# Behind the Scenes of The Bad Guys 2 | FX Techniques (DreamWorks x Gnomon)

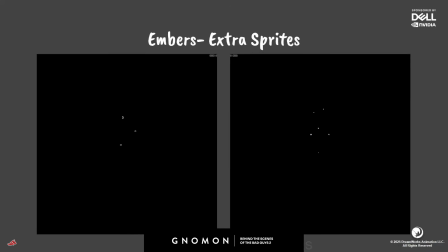Of course, they're pretty small, so but yeah, so once these were finished, I think I made about 2 or 3 different variations of them.
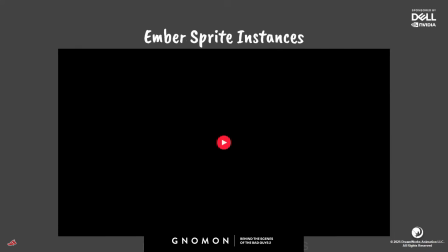I popped them. I cherry-picked a few of the simulation embers that I showed you earlier, and I instanced these animated sprites onto them. And yeah, I don't know. I think it adds a fun little pop, pop, pop, pop, pop, pop, pop. It's kind of cool.
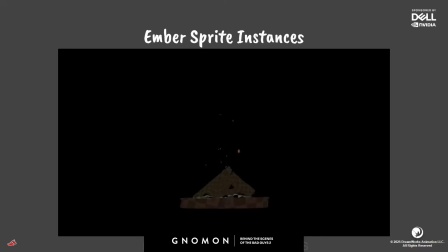But again, we can always push it further, and we can never have enough custom animation. So that's where these guys come in. These are some hero animated embers, and sort of the idea behind these were to create some embers that maybe mimic
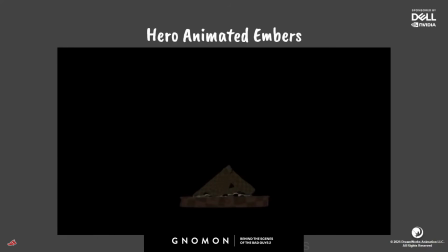the log settling and the fire crackling and pew, shoot little guys out of there. But of course, make it fun and playful and stuff like that. So yeah, my sort of process for this was modeling out these curves that would end up being my motion curves,
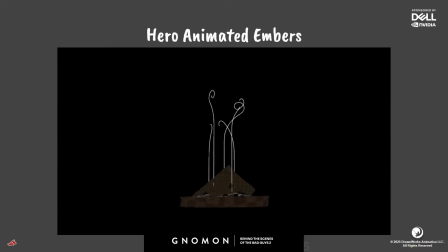and then creating a procedural animation system to have these embers travel along it and stretch in areas where they move faster and then shrink and stuff like that when they get slower. Yeah, so then we put them all together.
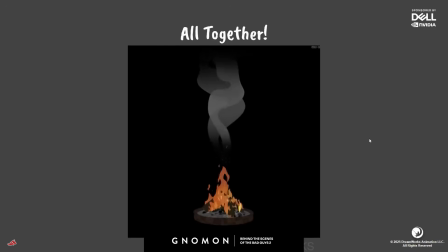Yeah, I don't know. Obviously, this thing is carried by thank you so much. This is carried by the beautiful 2D animation that Olivier did, but I think the embers are pretty cool too. But of course, there's a big aspect of this that we haven't covered, and that is the smoke. So let's talk about it.
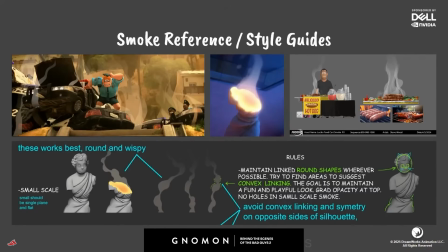When starting designing the smoke, obviously I stood on the shoulders of giants because there was some really gorgeous graphic smoke in the first film. So I pulled a couple of those together as reference. I was looking at what they did before, what was like really working about them, making them so appealing.
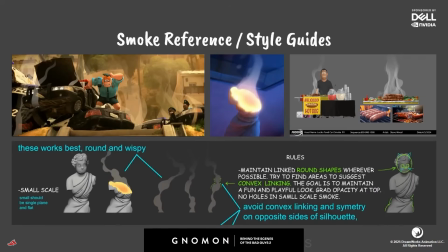And then I also took a look at some model sheets for some similar effects in different parts of the movie. So that's what the hot dog steam is. So I took those, put them in the back of my mind for reference, and then also we had these,
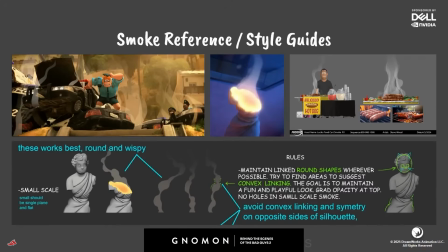from the first film, there were these style guides that were made for basically like guidelines for different scales of smoke. This one only shows the small scale stuff. But yeah, it was kind of like do's and don'ts of what we want to see and what we don't want to see in the smoke effect, and particularly with the shapes at the different scales. So here, you know, it's pretty bulbous, exaggerated bulbous shapes with like the tight pinching between it, which is pretty cool.
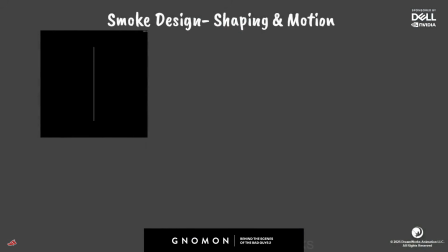When I was starting to put this together, you know, synthesizing all of that really awesome reference, I also kept in the back of my mind the philosophy of our head of effects, which was, you know, design first and then, you know, motion second. And obviously, in my case, it was kind of difficult to keep them separate forever.
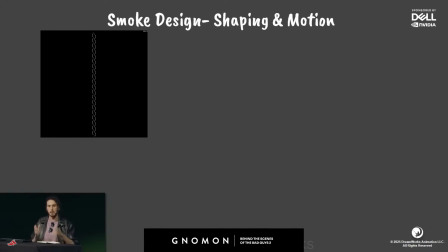But I tried my best to isolate areas of shaping and areas of motion. And then when it did come to applying motion, applying it in layers. So that way I had complete control of pretty much every aspect of it.
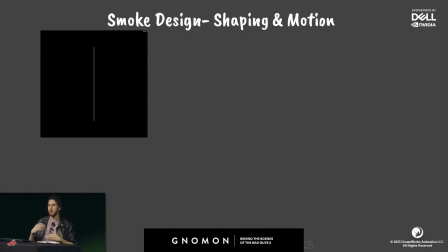So this first little GIF you're seeing here is just sort of like the starting of the shaping of the smoke. So I knew that we needed some sort of like knuckly shapes, bulbous knuckly shapes. So I started with just like a little bump that, you know, went skinny between the two of them, arrayed that,
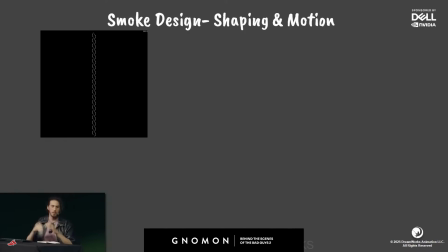repeated the pattern and mirrored it, offset it, and that was kind of the starting point for my shaping.
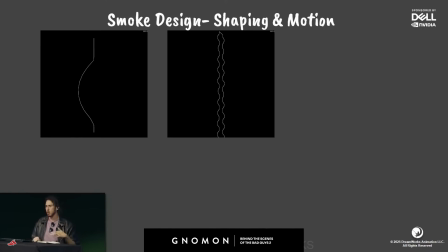At the same time, I also started building in the different layers of motion. You know, smoke rises, so obviously we're going to need some sort of upwards motion. So that was obviously the easiest one to take care of first.
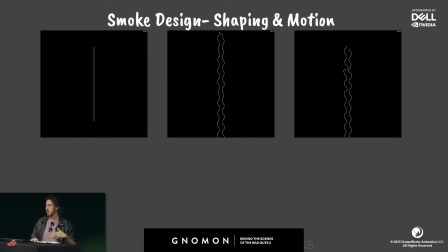Another layer of motion that I added in there, and I'm pretty fond of this one, is and it might be hard to see. Oh, we can kind of see it. Is like some like evolving like curl twist that happens in between the knuckles of the smoke.
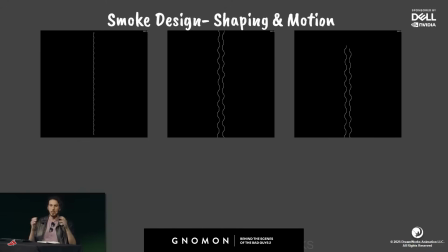And I'm pretty fond of this because not only did it sort of accentuate the bulbous shapes and like the skinny like areas between them, but also created some cool asymmetry and gave it a little bit more of that like evolving curly motion that you might see in similar you know,
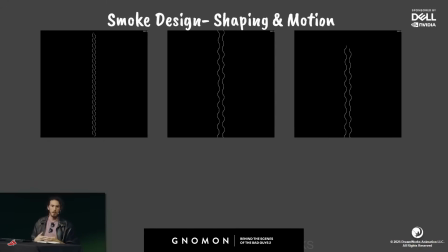simulated effects, but of course simplified and stylized quite a bit.
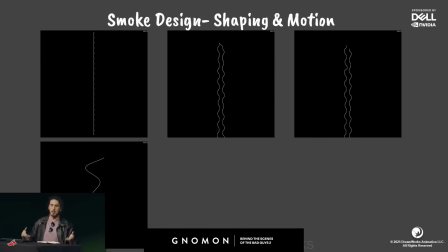After that, you know, started building some of the other larger scale motion. In this case, you can see from the sinusoidal, sorry if I butchered that word, line to get some of the left and right movement in there. Yeah, pretty clear what I'm trying to go for there.
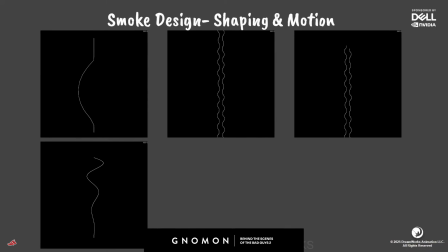And then, yeah, so at this point, all my different animation layers and base of shaping, put them all together, and I get this.
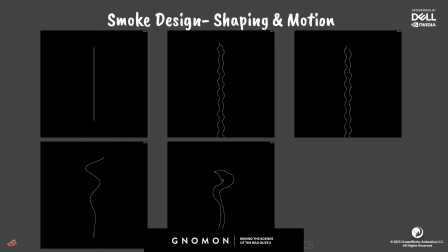And it's a little bit of a mess at this stage, but some things are working pretty well. For example, some things that make it like uniquely a campfire smoke are like the how it sort of collapses upon itself as it goes up,
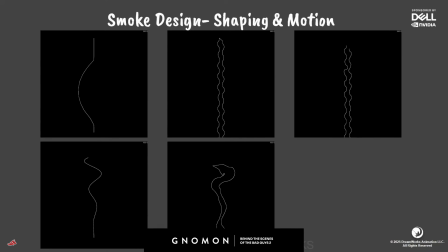some variation of speed from when it leaves versus to like when it gets closer to the top, and also again those bulbous asymmetrical shapes.
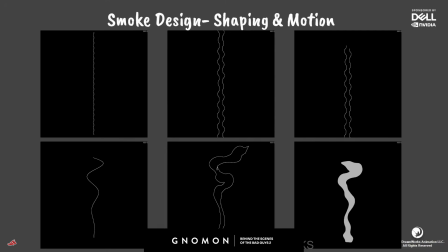So from here, we do a cleanup pass, kind of smooth out some of the errors, issues, and of course we give it some solid fill so that way we have something that we can render. And then, yeah, so the idea after this is we take a couple of these.
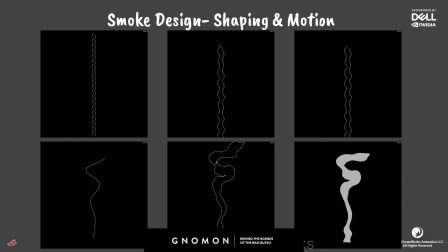It's very easy to replicate. The system was very controllable and procedural. So we make a couple of different variations of these that we like and layer them on top of each other and give them a little bit of comp love.
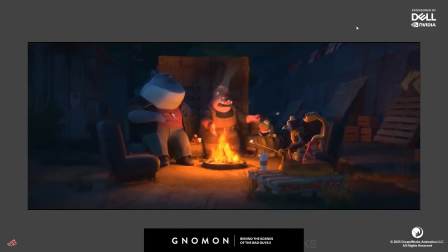So we bring them into compositing where we adjust the opacity, the hardness of them, the gradation, or like the fade of, you know, when they start, when they end, and then also integrate it into the lighting in the shot.
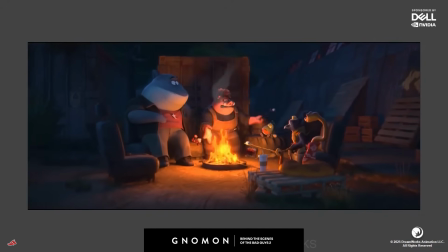So yeah, put that all together and you get this, and I think it's pretty cool. Yeah, thank you.
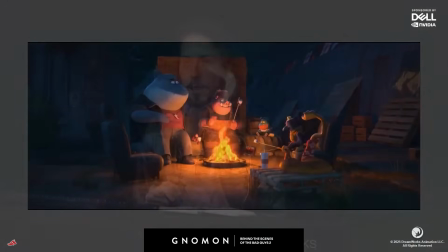So yeah, so that's all I have. Thank you again all so much for listening. And I just want to say really fast, like this was like super surreal. I remember when I graduated 3 years ago, the first Bad Guys film was coming out, and I remember watching it, and like my mind was just blown. I was like, oh my gosh, how did they do that? And then I got an opportunity to work on it, and it's like, oh my gosh, how did you guys do that? So this is like the best crew in the world. They're awesome, so thank you.